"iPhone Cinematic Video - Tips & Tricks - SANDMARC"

All I had was my phone in my hand with the lens and the case strapped on, and it was actually really, really nice not to have a huge amount of equipment, especially when you're on the beach and it gets a bit fussy and messy. So that was actually one of the most positive things about doing this project. So there's obviously the classic rules and composition ideas that you can apply to creating a sequence. It's essential that I got my wide shots, my close-up and my details in order to build up on the story. But with the iPhone and the anamorphic lens, I had to have quite an open mind with what I was trying to achieve,
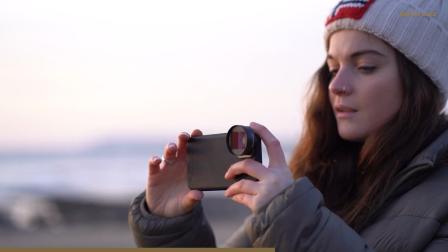302s
because in general you're kind of shooting on a wide angle lens that's pretty sharp.
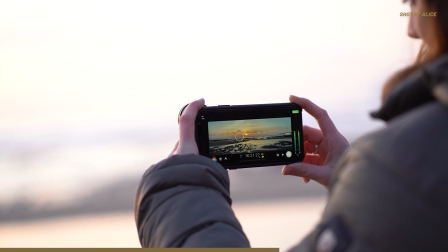308s
I kept the camera very still and static for quite a lot of the shots,
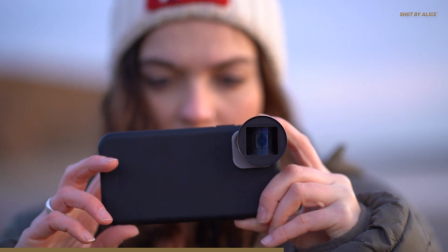313s
mostly because I was holding the iPhone in my hand and a lot of shake came from that. I wanted them to be able to breathe through the shots, but when you're literally holding an iPhone, there is a lot of shake. So I kept quite a lot of static shots in there, which I like, adds to the mood. It's quite slow edits.
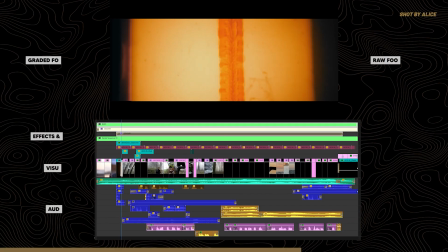334s
This is where the fun part really began for me. I really wanted to push the footage in terms of colour
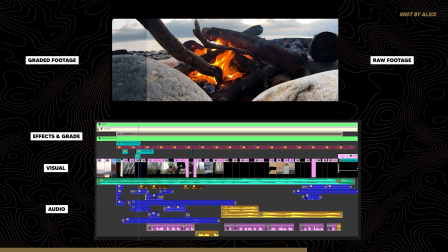342s
and sound effects and overall mood and feeling.
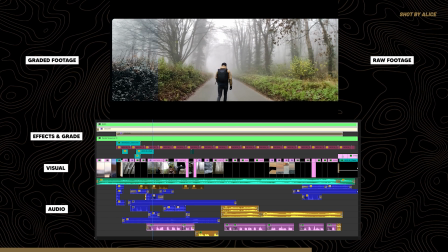349s
As you can probably see from the edits, I did heavily rely on
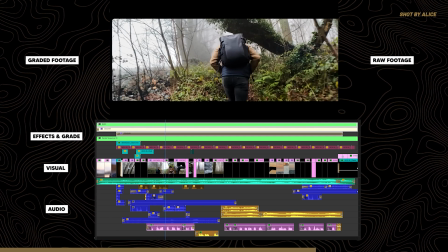354s
nostalgic film matte textures and grain and
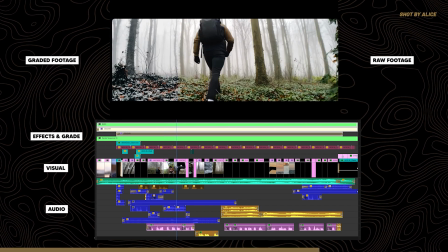359s
the matte box and the colours to really make the footage pop.
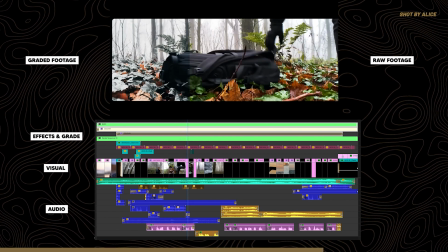363s
I did quite a heavy colour grade on it to make it as stylistic as possible.
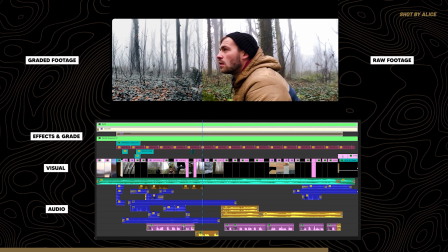369s
At the end of the day, you were filming on an iPhone that doesn't have the
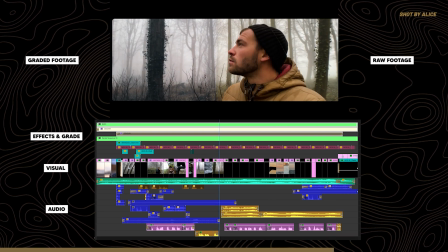375s
huge colour space, the capability to shoot in log, and the dynamic range and the detail,
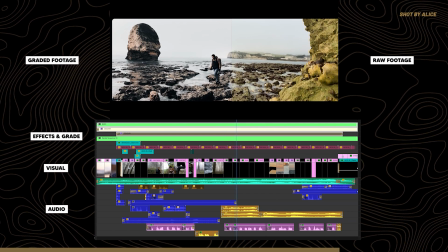383s
like all these things that a modern DSLR camera or a cine camera can bring to an edit.
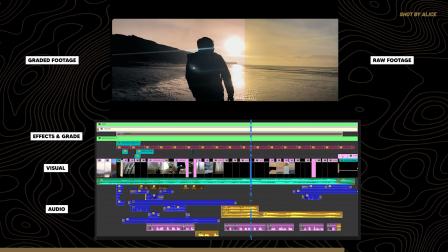389s
So really consider that. At the end of the day, again, it is more about the story, and that's really important.
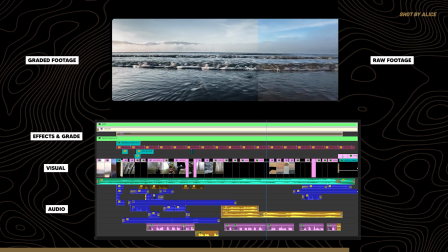396s
If you've got a good story and a good subject, people will forget and be forgiving for the footage.
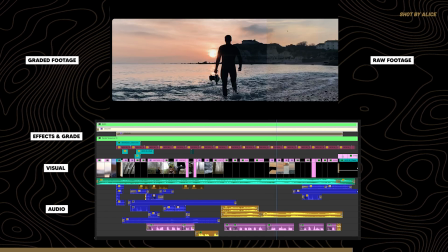401s
So just remember that and concentrate on that.
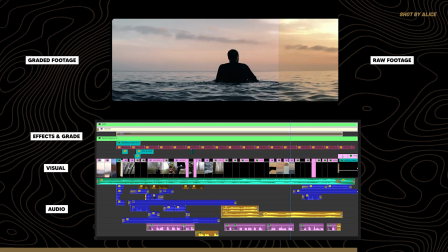405s
Another thing to think about is that I wasn't recording any audio when I was shooting.
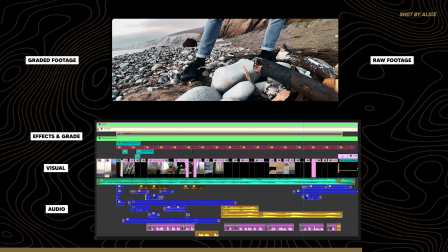412s
There was obviously the iPhone recording some audio, but I wasn't
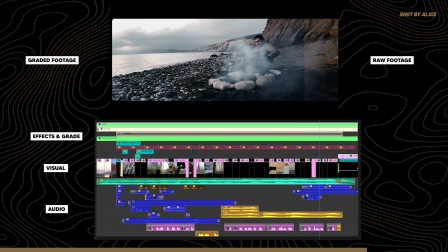417s
intentionally trying to capture those environments because I knew that I would probably heavily rely on sound effects in the edit.
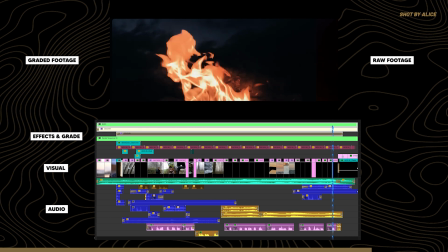424s
There are ways to improve the quality of audio in your iPhone,
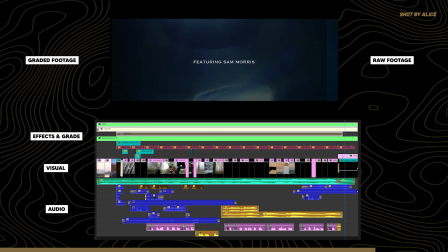429s
and I just didn't dabble with that for this at all because I knew that it was going to be fairly mute with my voiceover and use of sound effects. It'd be great to know what you guys thought about the film. Please comment below and let me know.
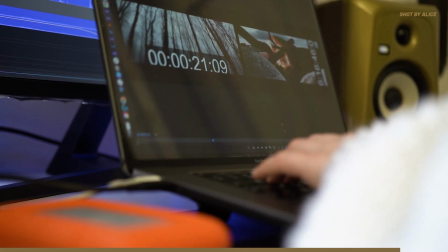447s
It was really fun to make. If you are an aspiring filmmaker that wants to be able to shoot an idea or a story for literally no cost at all, the cost of an app and a small lens, and you want to use your iPhone to come up with a few test shots, to experiment with an actor or a subject or idea or an environment or lighting, you can use your phone for that, and that's really where the value comes to me. It's a small movie making machine in your pocket, and you could experiment with this at no cost, and then down the line, if you really want to go make your beautiful feature short film using the biggest rig possible, you can, and you've already done the dirty work and you've got to sorted out the compositions that you want. So that would be my kind of takeaway. Thanks for watching, and I'll see you next time.